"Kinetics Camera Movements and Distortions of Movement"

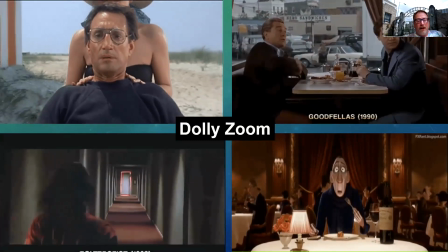And when you do that, zoom in, zoom out with a telescope lens, what you end up having is you have a distortion of space at the same time as you're moving.
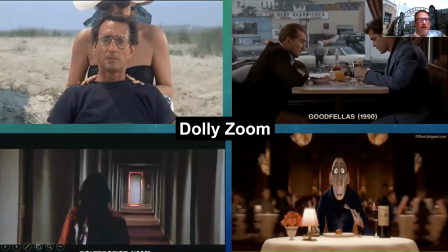So we can make you get really close and make it look like they're coming at you because the distance is disappearing towards you, right?
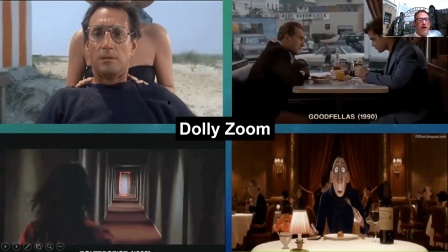So this is the idea of your taking your dolly back and at the same time zooming in.
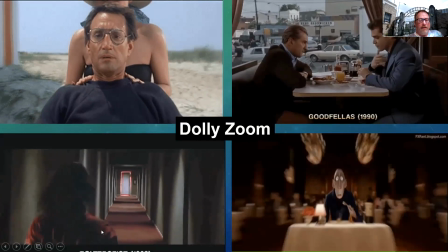Or you can have the opposite here.
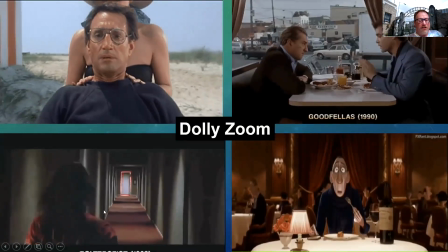You know, you can have or not the opposite, but you can have a variation here where you are actually zooming in and dollying back.
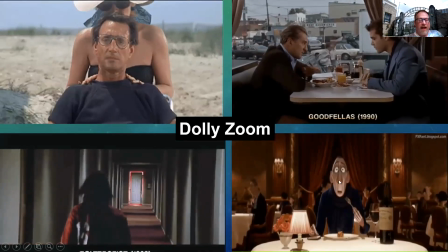So very similar to this at the same time. But you can see the distortion that happens that's really quite amazing that you could play around with.
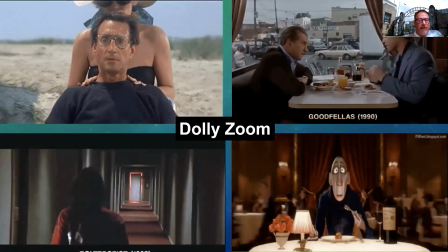So call it a dolly zoom. Thank you, Mr. Hitchcock.
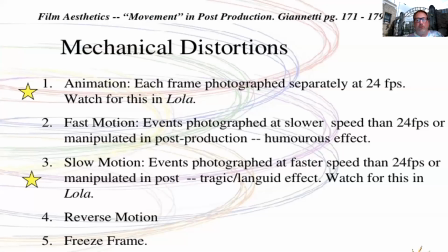We also have 5 major mechanical distortions that happen. Those 5 major mechanical distortions are the following. One is going to be animation, where each frame is photographed separately at 24 frames per second.
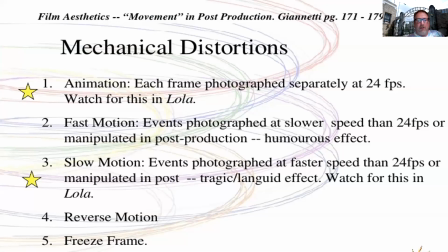And so then you put them all together. Fast motion, it's photographed at slower speeds than 24 frames per second, or manipulated post-production, and then you actually play them at 24 frames per second. You get this humorous effect. We have the idea of slow motion, events photographed at faster speeds than 24 frames per second.
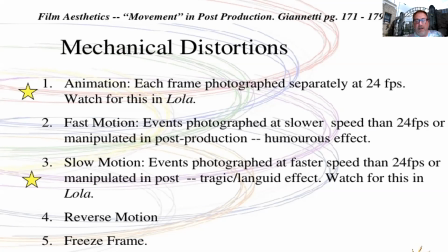So when you play them at 24 frames per second, it's manipulated. And what's beautiful about this, as we already seen in Saving Private Ryan, you get this tragic languid effect that actually slows the motion down, etherealizes it so you can see everything. We also saw this in Matrix last week. We're going to have the idea of reverse motion, and we're going to have freeze frame.
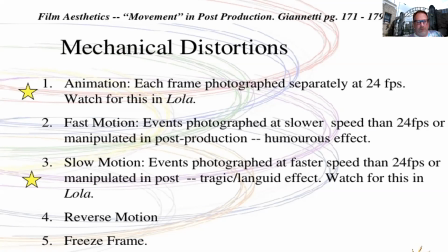Reverse motion, we don't see all that often because we generally see the impacts, not where the impacts have come from.
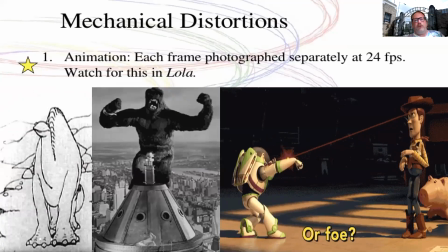So animation, each frame is photographed at 24 frames per second.
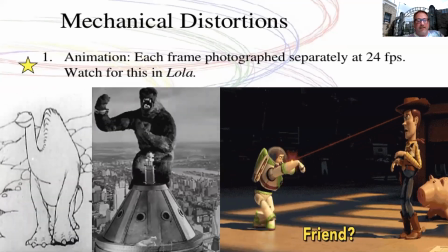There's 3 main ways of doing animation, or has been throughout time. There is cell animation, which is basically frame by frame drawing and playing them together.
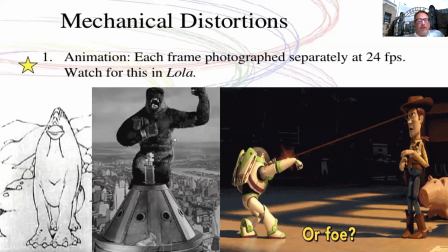There's the idea of stop motion, which we have within King Kong and later largely kind of saved by Timothy Burton.
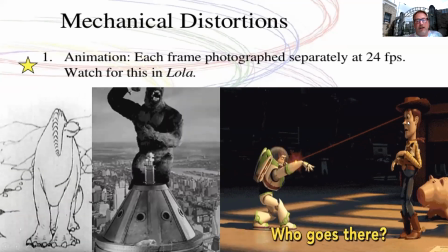And now we have CGI, this computer generated imagery and animation that shows up.
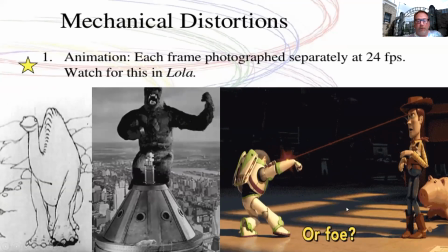So you don't have to draw everything. The computer will actually help you manipulate the program as you're moving forward.
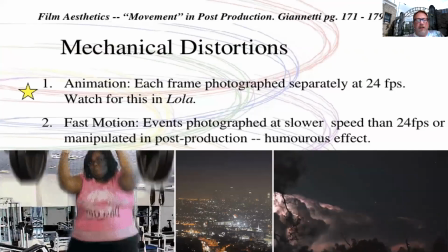We have fast motion, and the fast motion is mostly comical, as you can see here, right?
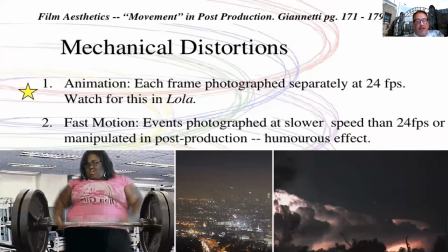You film it at less than 24 frames per second. And when you play it at 24 frames per second, it speeds up the entire action. So it's great for showing comedy. Also great if you want to show kind of the passage of time and the number of cars or weather.
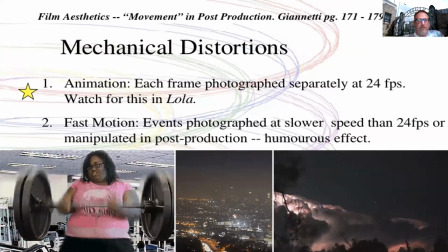We generally use those types of effects in films more effectively. The third one is the idea of slow motion.
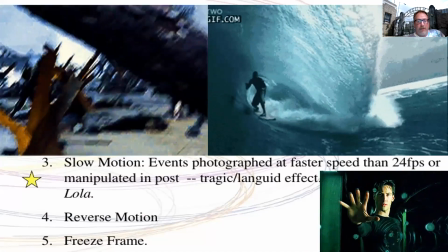Again, we've seen this over and over already,
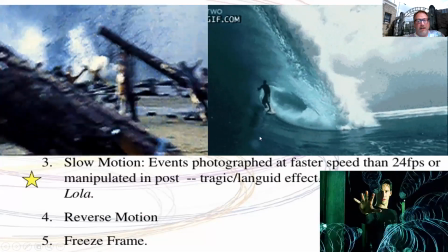both in Tom Hanks and in kind of etherealizing and lovely individuals who are doing sports or The Matrix,
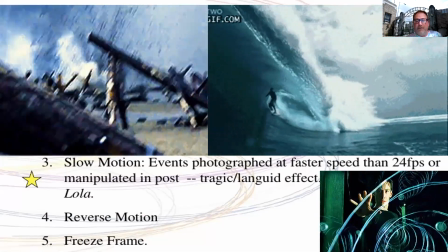where you photograph the events at faster speeds than 24 frames per second,
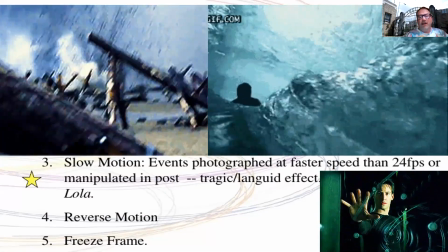and then you manipulate them, and it gives you this this really ethereal, beautiful way of looking at motion and the events,
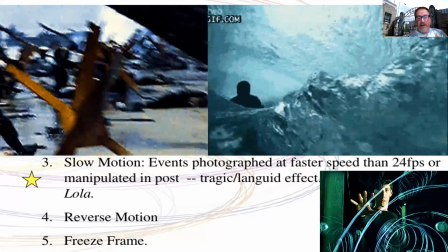so you can concentrate on just how amazing either the event is or how tragic and terrifying the event is.
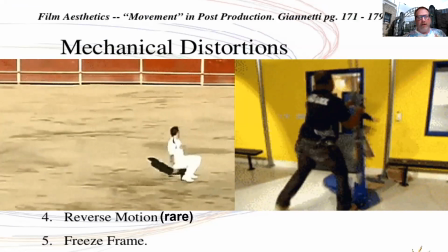3, reverse motion, which is just rare, and we often always use this for a comical event.
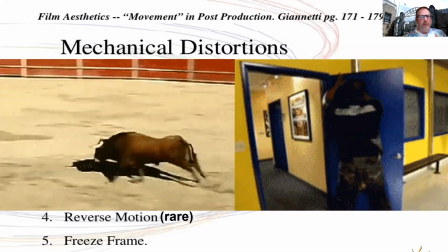I mean, look, an amazing individual jumping over a bull, that just doesn't happen.
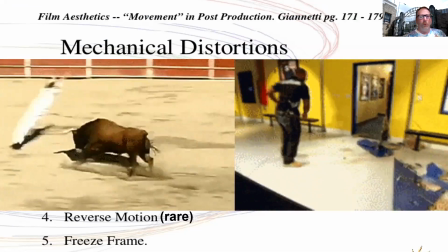And we have the same thing with the individual putting a door together rather than beating the door up within the process.
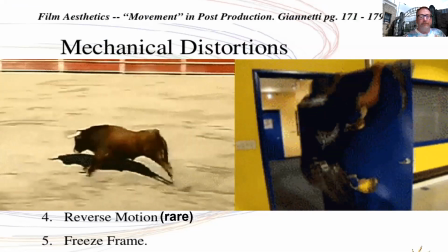We seldom use this, and when we do, it's almost always comedy. And finally is the idea of a freeze frame.
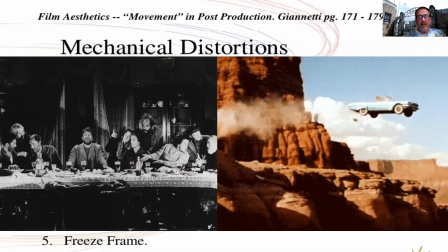A freeze frame basically says, what do I want to do that is so important about that particular second within the show?
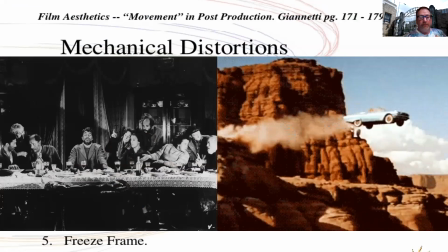What is so amazing that I want to stop here and pause? So in this one, it's a spoof, of course, of Leonardo da Vinci's Last Supper,
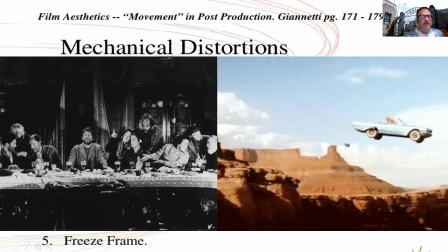but with individual and characters that have no business, no holy business being in here.
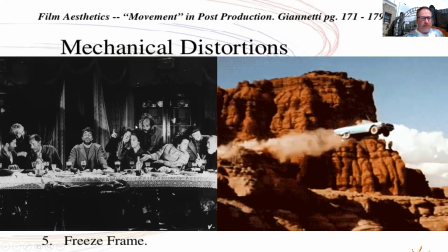These are individuals that have deep flaws, comedic routines, problems, and you have him sitting here as Jesus.
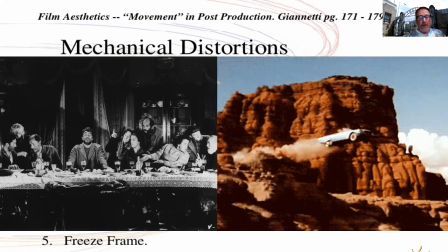So by framing it, it does make us concentrate on how they're comparing this with the message from Leonardo da Vinci on The Last Supper.